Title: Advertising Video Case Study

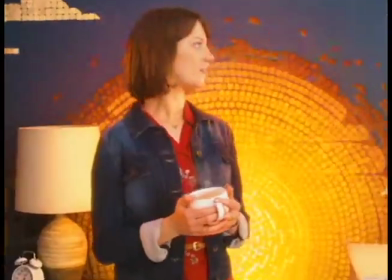8:12 Advertisements generally have a discrete background sound and music to identify the theme of the advert and also to add depth to the sound.
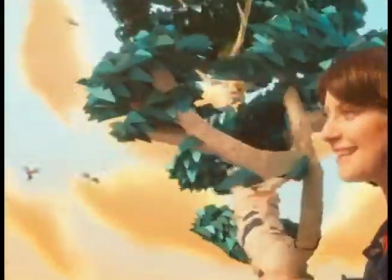8:21 An example where sound has altered the presentation and audience connection of the advert is the Twinings advert from 2015.
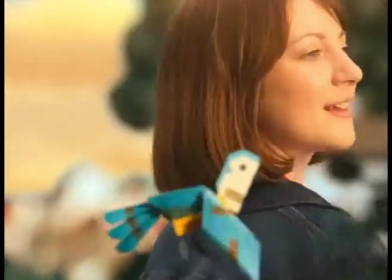8:29 The carefree, lively and friendly song in the background presents Twinings as an enjoyable luxury.
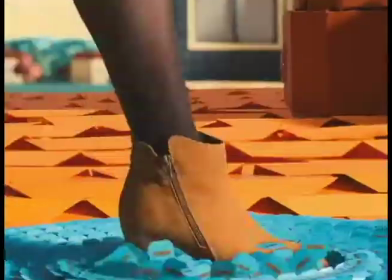8:35 The music is uplifting too, which connects the audience with happy memories and happy thoughts. Mise en scène. Examples are adverts that communicate using its visuals.
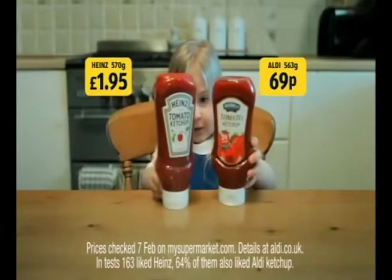8:45 Setting the stage. The presentation of the location and setting is very important to communicate your product to the audience.
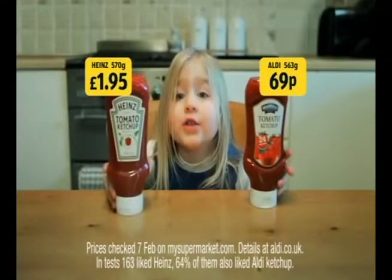8:53 Where props are placed in means of the setting can visually communicate your idea.
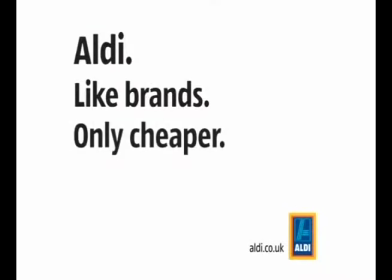8:58 In this Aldi advertisement, they have set 2 bottles of ketchup each side of an actor at the table.
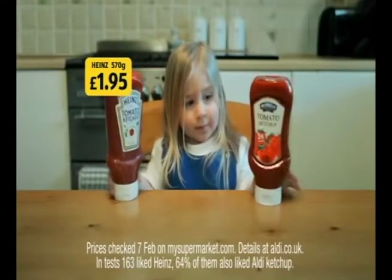9:04 It is very simplistic but allows the advert to clearly show the comparison of both prices.
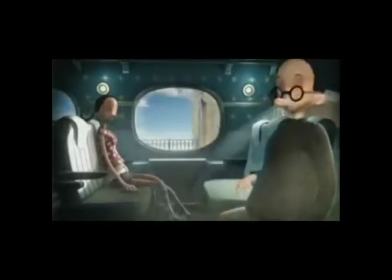9:09 Telling the story with visuals. Examples of these are adverts that don't have any dialogue or speech in them, they are just acting and music.
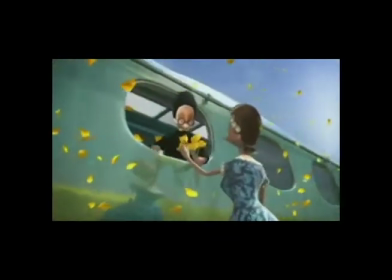9:18 This particular advert for Lloyds TSB Banking is an all-animated portrayal of a couple that meet on a train and get married,
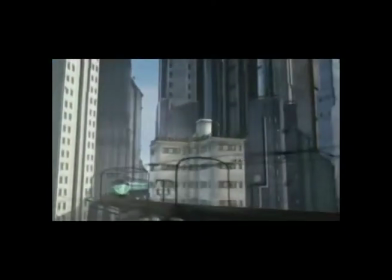9:25 buy a house and have children. This is clear without dialogue because of the mise en scène and the graphics.
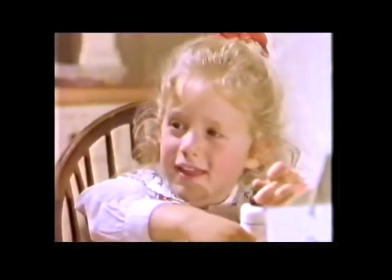9:32 Costume. Costume communicates a lot to the audience.
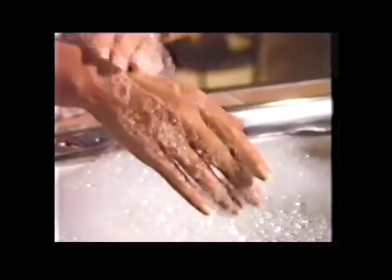9:36 It shows what type of people the product is targeted at, the history of the product, and also it can add to the aesthetic of the advertisement.
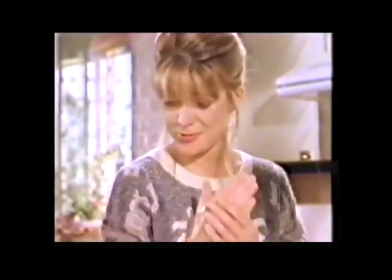9:43 This particular advert for Fairy Liquid initiates with an old-fashioned,
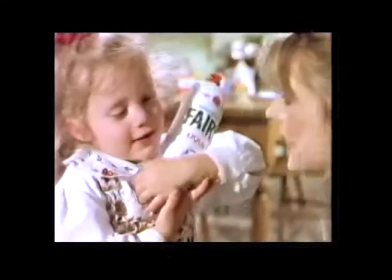9:48 aesthetically looking female holding the product, and completes with a modern-looking female holding the product.
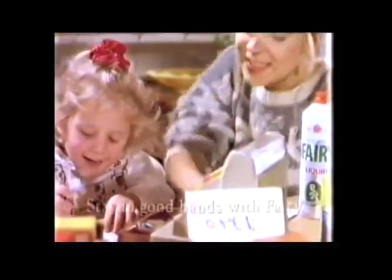9:54 The use of costume has enabled the audience to infer the product, Fairy Liquid, lasts a very long time and has been trusted for centuries.
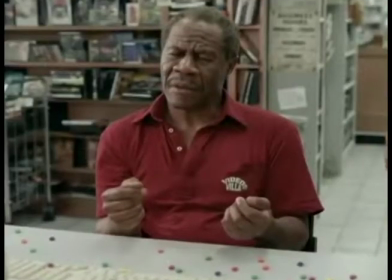10:02 Computer graphics. Adverts that incorporate computer graphics and editing have much more scope to what they can present within their advertisement.
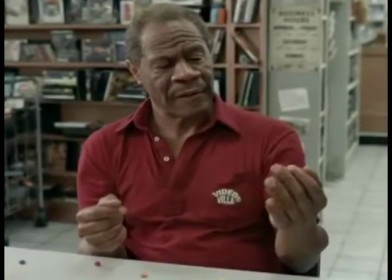10:11 An example of an advert that uses computer graphics to increase the quality
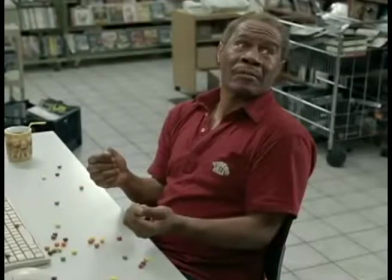10:15 and to add scope to the production is the Skittles advert of 2007.
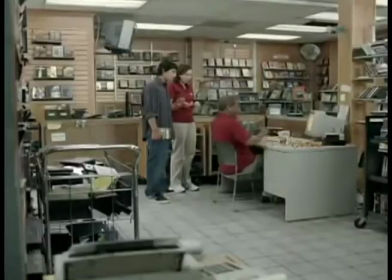10:20 The use of computer graphics makes the advert almost seem magical and is produced with movie-like special effects.
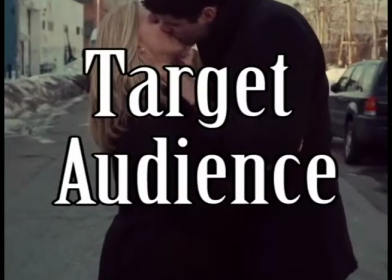10:28 Target audience.
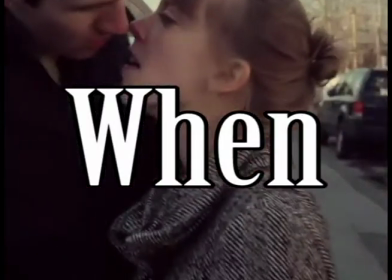10:30 Advertisers pay for companies to find out when their particular audience is watching their program, and so they can advertise accordingly.
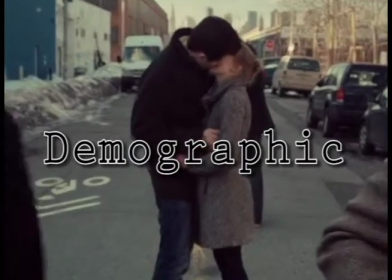10:38 Companies wish to find out the demographic, which is basically who the target audience is, and how old they are.
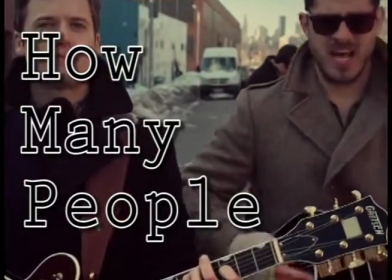10:45 Companies also wish to find out exactly how many people are watching their production via an audience measurement panel.
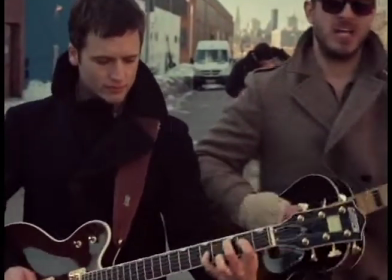10:52 The term is also relevant to practices which help broadcasters and
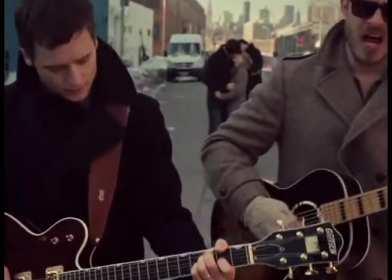10:57 advertisers determine who is listening rather than just how many people are listening.
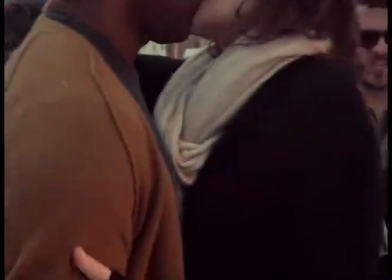11:02 Measurements are broken down by media market, which for the most part corresponds to metropolitan areas both large and small.
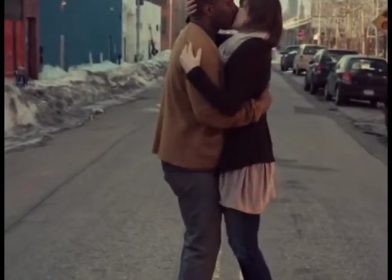11:11 Ratings. Rating analysis provides a thoroughly updated presentation of rating industries and analysis processes.
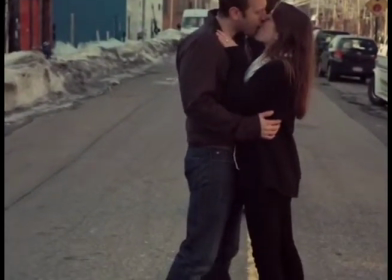11:18 It serves as a practical guide for conducting audience research and offering readers the tools for becoming informed of audience information.
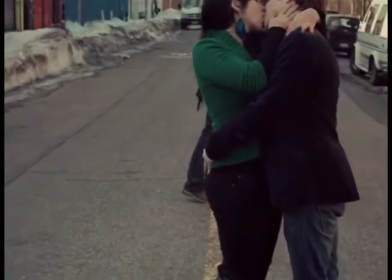11:26 Focus groups. Focus groups enable production companies the knowledge of particular individuals' opinions of the product.
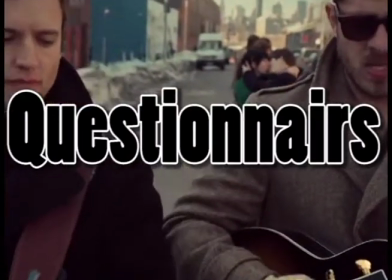11:34 Focus groups can even include questionnaires to give out to the public, and they can receive other people's opinions of their product.
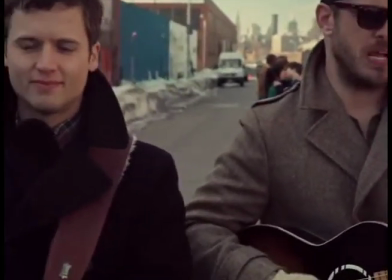11:43 Broadcasting audience research boards. This is the organisation that compiles audience measurement and television ratings in the United Kingdom.
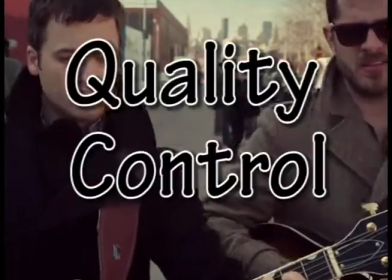11:52 They are responsible for survey design, quality control and calculation methodology.
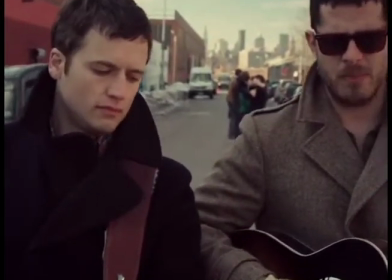11:57 The MORI's role is to survey the characteristics of the television-owning population,
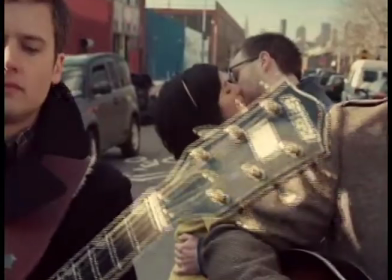12:03 including an element of direct recruitment to the viewing panel. Techniques.
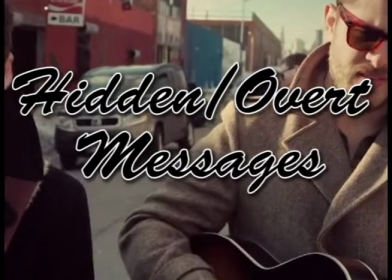12:10 Hidden/overt messages.
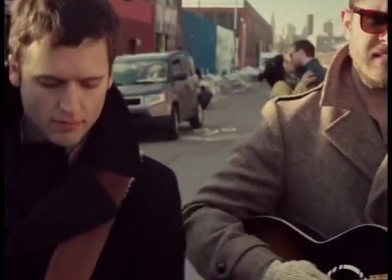12:12 These are adverts that seek to present a hidden or a very clear message, and they are most effective for the adverts.
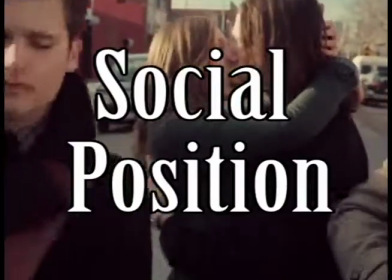12:19 Social position.